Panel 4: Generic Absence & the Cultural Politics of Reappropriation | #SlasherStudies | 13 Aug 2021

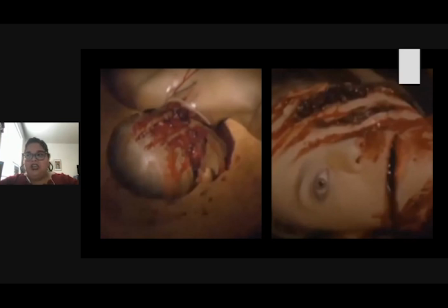[16:02]
The first victim is here on the left is Jay. He's the token Black character in the film. Up until this point, he's kind of served as comic relief. He says things like, VIP, that's how we roll dog, you know what I'm saying, and I get your drink on, right?
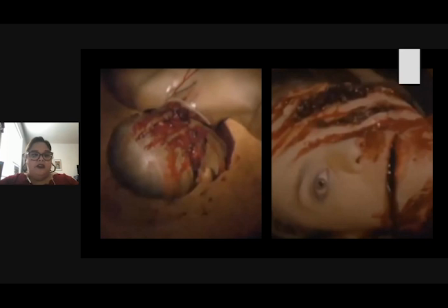[16:20]
So there's, again, this hyper determination of their roles and the archetypes that we traditionally see in slasher movies. So Jay and Michelle are in the bedroom and after the lights go out and after deciding that quote weed made me horny, they have sex and that's when La Llorona first attacks.
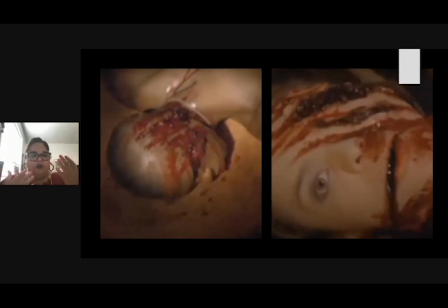[16:38]
So there's this double moment where they, as soon as they open the door, Jay is killed by La Llorona. So when the others hear Michelle scream, Mike and Andrew break down the door to the room and see that Jake is on the floor covered in blood.
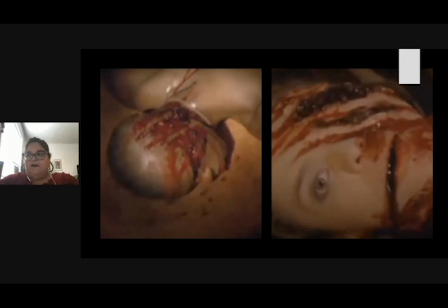[16:57]
So we have the slashes on his face and on his back. And when Michelle finally stops crying, she says it was her. She came out of the wall. So the mysterious her is La Llorona, who, after being awakened by the trespassers, has emerged from the house itself to kill them. Next slide, please.
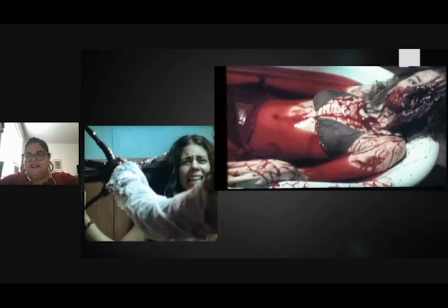[17:21]
So Michelle, after Jake's death, runs to the bathroom and hides. There the door jams and she screams for help so she can't get out and slowly the Llorona comes out of the bathtub and attacks her. The camera focuses on her monstrous dark face and her long fingernails that threaten to penetrate Michelle.
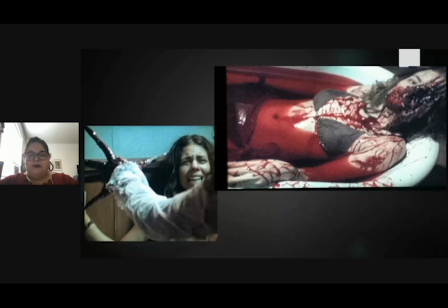[17:41]
Her fingers are very phallic and also bring to mind the traditional slasher tools, so they're very similar to Freddy Krueger and Nightmare on Elm Street, the sharp blades. In the case of La Llorona, in this scene, the nails could be read as a type of transgressive gender role though.
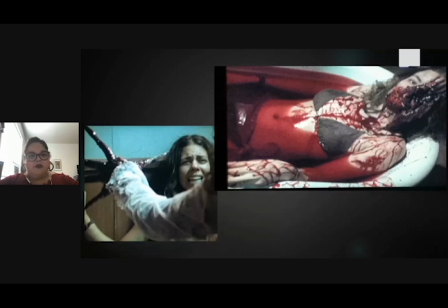[17:59]
Long well manicured nails are usually associated with femininity. In the case of La Llorona, her long deformed black nails question those standards of beauty. So it's a really interesting way to play with those standards of beauty and to make them something horrific.
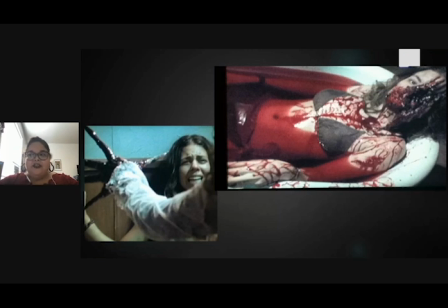[18:14]
So the representation of La Llorona as slasher in The Wailer plays with traditional gender roles and is in a way, represents her as a form of cross-dressing into the role of the traditional male slasher.
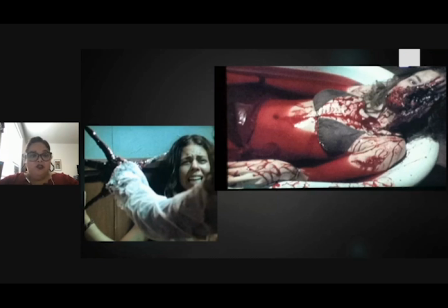[18:29]
However, La Llorona is objectified as sexual object in multiple scenes in the movie, which is highly unusual for the slasher genre. right? We rarely, never do characters comment on Kruger's hungy looks or Vorhe's muscle in the franchises Nightmare on Elm Street and Friday the 13th, right?
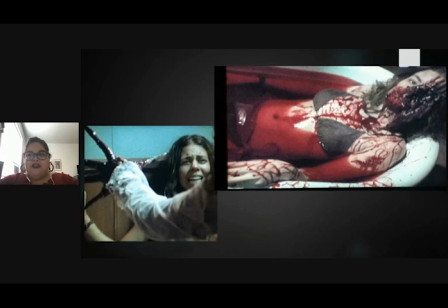[18:46]
It's never quite that. In this film, however, La Llorona's looks, so how she looks, are pervasive visually, since there are constant shots of her before she drowned her children, and male characters ogle pictures of a woman in white that they find in the cabin. Next slide please.
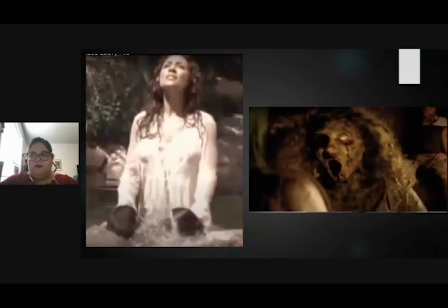[19:07]
Thank you. So for example when Mike and Andrew find a picture of her they comment on her physique by stating that she was a hot bitch. So the image that they find is actually the image here on the left of this woman in a white dress drowning to children. So somehow this picture of the murderer is in the cabin
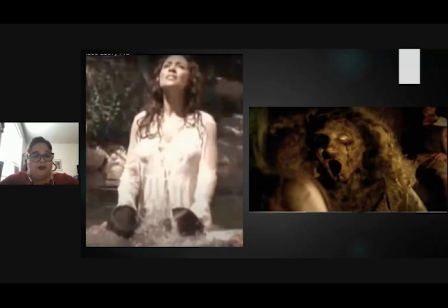[19:26]
and they don't notice the children they just focus on her being hot and the fact that she's wearing white and and there's water involved right so there's all these connotations with that uh so before turning into the slasher La Llorona is figured
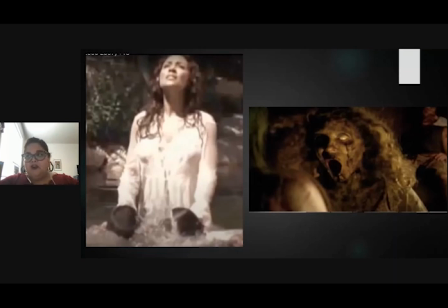[19:41]
as a desirable object and the film constantly reminds the viewer of the fact um through the constant focus on this particular picture of her the disposition of like this positioning of La Llorona questions how we see slasher films and how we see the slasher, her, himself.
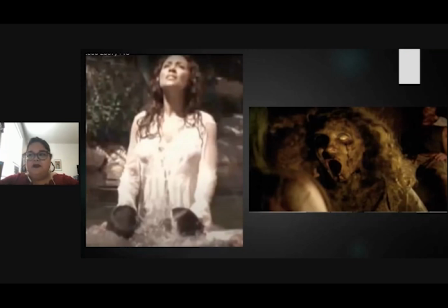[19:58]
Clover claims that the slasher, who is typically male, is constructed as feminine because of, because either his sexuality or virility is questioned.